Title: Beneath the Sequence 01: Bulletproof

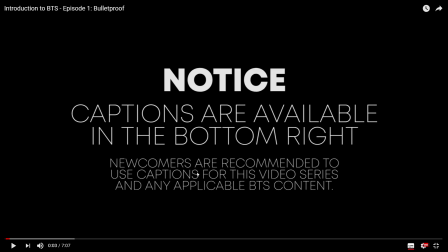8:12 If you want to try and ease a more English-speaking audience to get used to this, you're going to have to provide subtitles, or if not just English or whatever language, because, you know, I managed to have community contributions over on the side here that are still open, so if you still want to add subtitles, it's there.
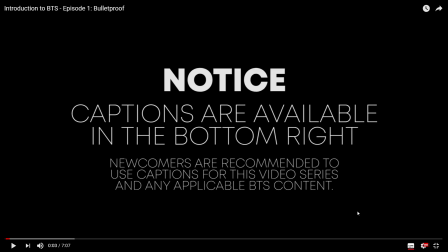8:30 But yeah, I could have done the hard way of applying hard subtitles, at least in English. Like, you know, take the English subtitles and burn it into the video. You've actually seen me do that for the Twitter versions of these videos,
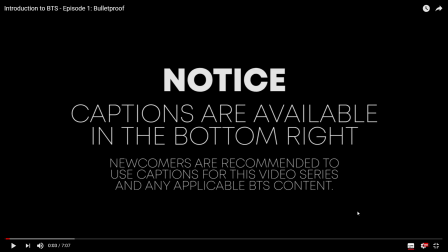8:43 where I make a sort of 1-minute short version to promote this series on Twitter. I don't do it for the entire thing because, in a way, adding English subtitles sort of ruins the aesthetic a bit,
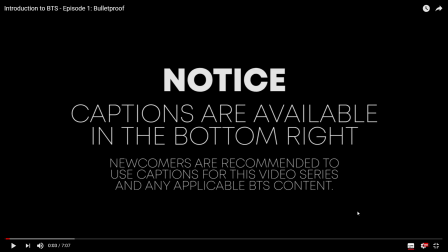8:57 and also when I was starting this, I was very much intending for this to work for all sorts of other audiences as well, if possible. If I had English subtitles at the bottom here, it would just be really hard for people who are trying to read it in other language and see their subtitles on top, and it might be a bit
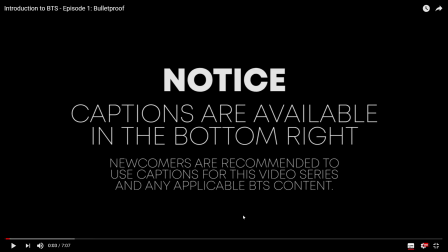9:16 wonky in that sense. Also, this is a bit of training for anyone who's coming in to like BTS, because everyone knows that having subtitles on is a very important thing, especially if you're trying to understand the meaning of songs. It has been pretty disappointing seeing people, you know, give up
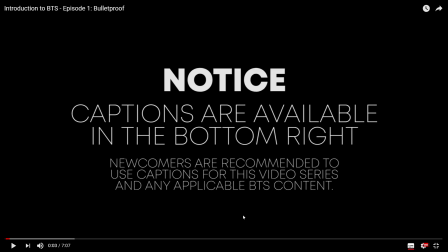9:36 like on the whole thing because, you know, they just watch it and they just say like, oh, I don't understand what they're saying. So I just made a very much more gentle reminder, so that way people can start getting into the habit about it.
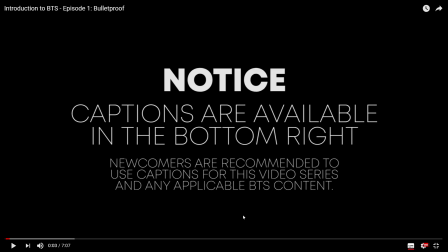9:50 So this intro series is a bit of a tough love on my part, so you gotta figure this out on your own, in a way. because other BTS content don't tell you to turn on subtitles. So, you know, better learn it now before you learn it later and miss out on a lot.
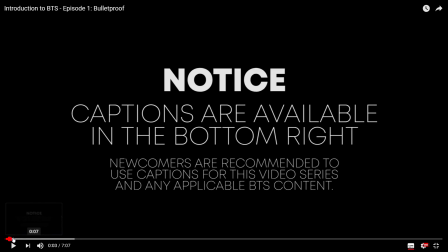10:08 Let's just play the first couple seconds and then I'll discuss why I cut it this way.
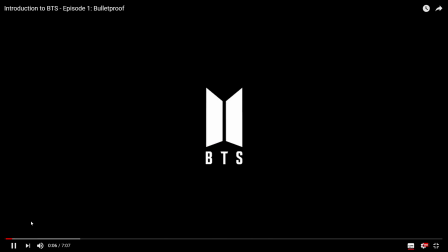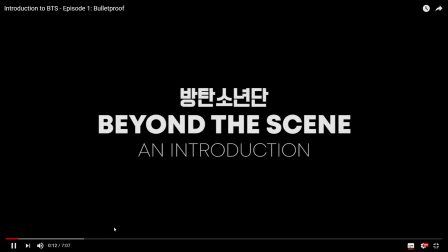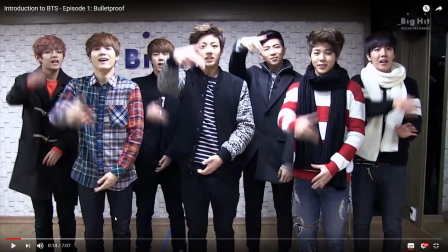10:25 Okay, so the song choice for this one was DNA. And at the time that I was editing this, this was around late April, early May.
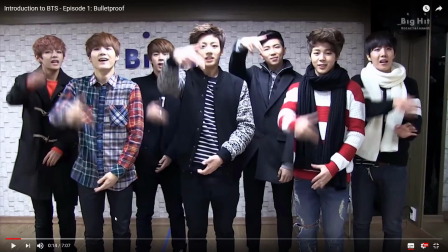10:37 I think the most recent title song that was out was DNA, so I used that. In retrospect though, I think this was a very excellent choice because it's has a very welcoming tone, especially at the very beginning.
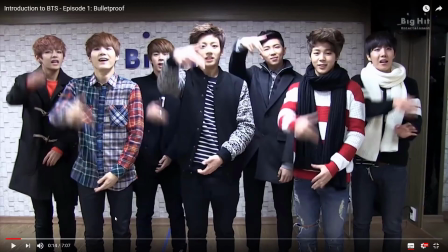10:54 You know, I want to give that sort of feeling of anticipation. So I edited that part in the music video because that whistle part was directly from the music video. And he just whistles in isolation away from the rest of the song.
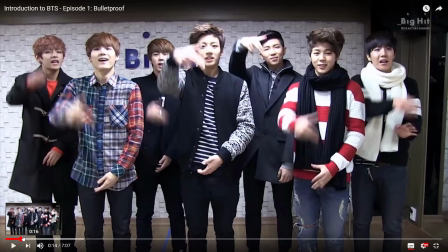11:07 But then I guess while I was editing this, you know, like in the music video, there's the part where the camera whooshes around and I have to mute that one. That was a bit of a challenge. Also, for extra effect, I actually put a bit of an echo at the end of the sound.
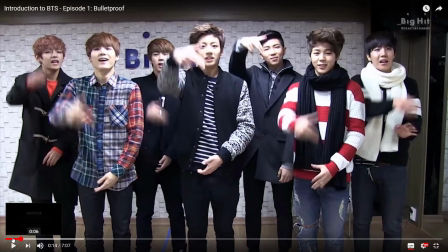11:23 That way it kind of drowns out the camera sound and also doesn't sound as abrupt, and it also adds to that suspense.
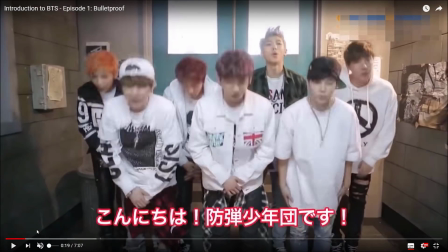11:31 And now we go into this part where guys essentially
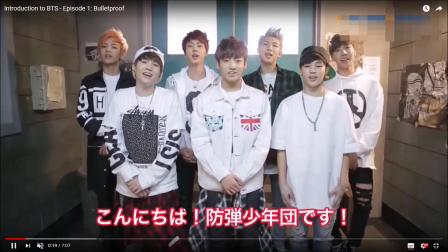11:39 introduce themselves in various different languages,
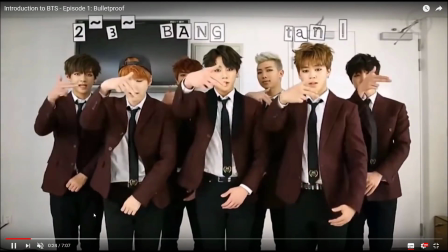11:42 and the reason why I did this was to subtly highlight how widespread BTS is.
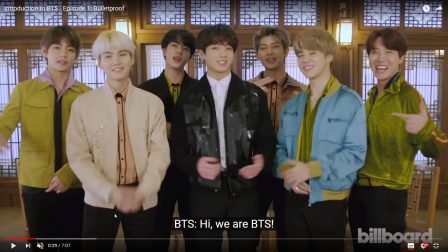11:49 In a way, this is sort of like, you know, they've been around the world, here's them introducing themselves in many languages, because that's how well traveled they are. I couldn't get all the language though, and sometimes some of the videos were not in as good as a resolution I could have had them in,
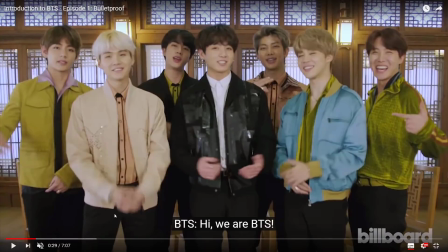12:04 so I'm really sorry that I couldn't include all the languages possible that they've spoken or greeted themselves in. Okay, so that's the introduction, and I think that's how you form a very strong introduction.
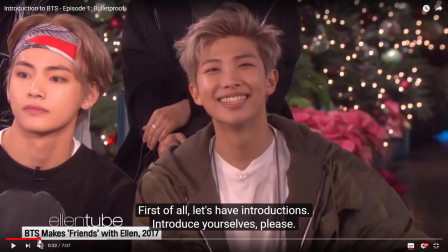12:17 Yeah, so let's just skip.